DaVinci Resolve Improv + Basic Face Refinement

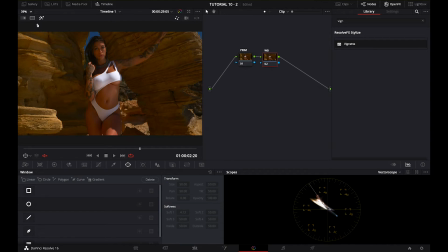[4:13]
And after that we can add some more and see what kind of look that we're going to create. So when it goes to the primaries, we switch to the waveform,
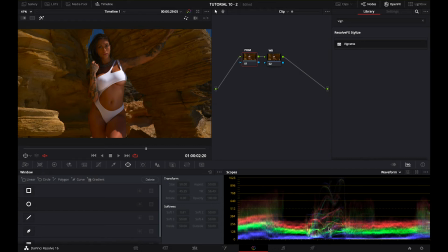[4:24]
and we see that we have quite a lot of shadows, not too many midtones, and not too many highlights. The highlights are primarily her swimming suit. So normally I go for
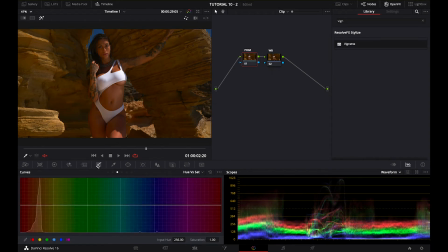[4:42]
primaries, wheels, but today I'm actually going to use the curves.
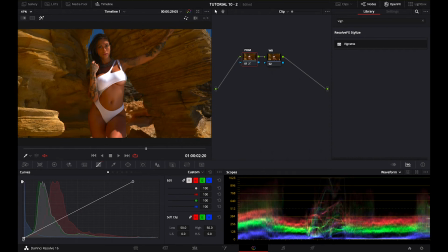[4:49]
So let's play around a little bit, make sure that the shadows are lifted a little bit more, and that we have also the right contrast.
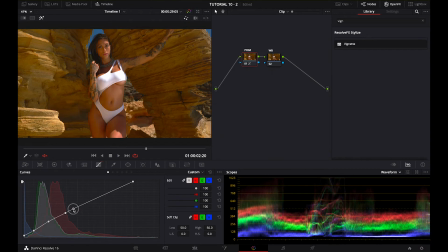[5:05]
Our intention is to make sure that her body, and especially her face, that it pops out. And I think that we will have to use a couple of masks, at least one,
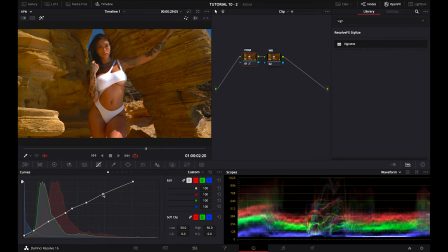[5:23]
to make sure that we really focus the lighting on her face. But for now, maybe a little bit of contrast, like this. And let's play with the pivot. So yeah, this was
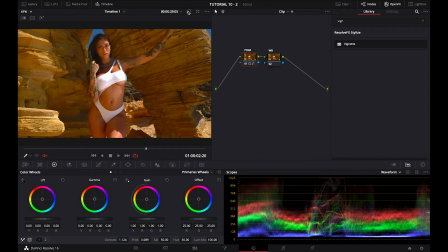[5:46]
this was before, this is after, and it's it already looks much better. So let's go to the white balance and let's switch to the vector scope.
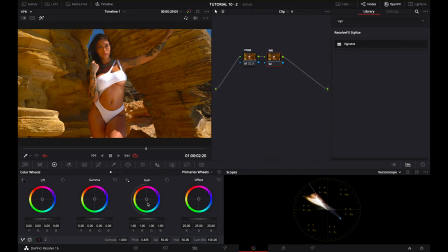[5:59]
And so what I'm going to do first, I usually just fuck around, just use the offset, which affects all the colors. Let's just go for the look that looks visually good,
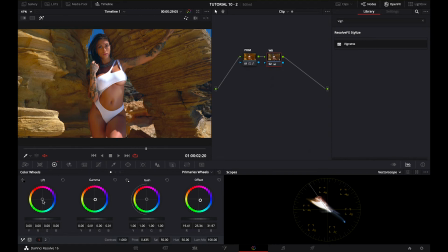[6:18]
and after that we're going to correct it even more to make sure that the whites are white and that the blacks are black. And here you can already see that the rock looks different, that her skin tones look more natural.
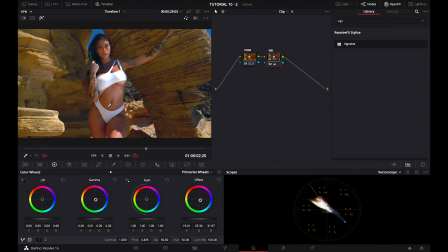[6:34]
And if you're not familiar with this small line here, this is a skin tone indicator that helps you to achieve those amazing, healthy, beautiful looking skin tones, whether you're filming a model, whether you're filming,
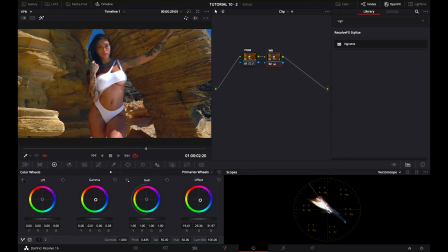[6:53]
I don't know, a client, during an interview. This is where your skin tones should be, to achieve that very, nice, naturally looking shot.
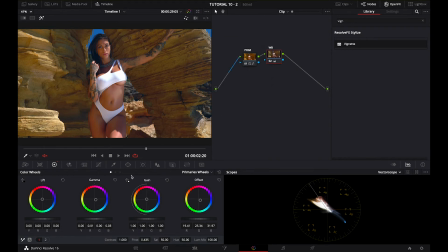[7:09]
Okay, so couple of small steps here.
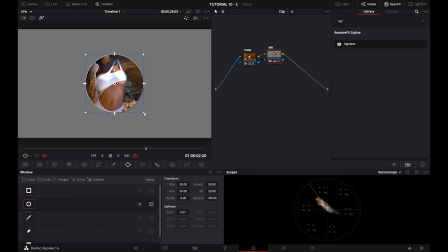[7:18]
First, I'm going to make sure that her hair, which I interpret as black, is actually black. And I lost her a little bit here. There we go.
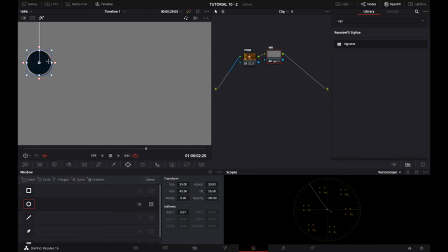[7:35]
Well, I think that this is pretty black, but I'm going to make it even smaller. So I'm creating the window to make sure that that I can identify the blacks. And if you're looking at the vector scope, you can see that the blacks are not really blacks.
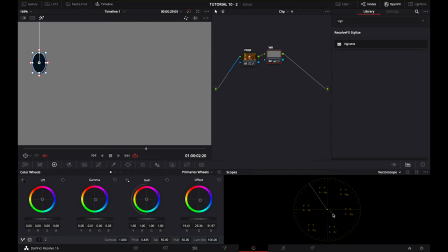[7:53]
They're going, in a direction of the blue. So we're going to use the color wheels, and there we go. We're going to, here you can see how it affects it.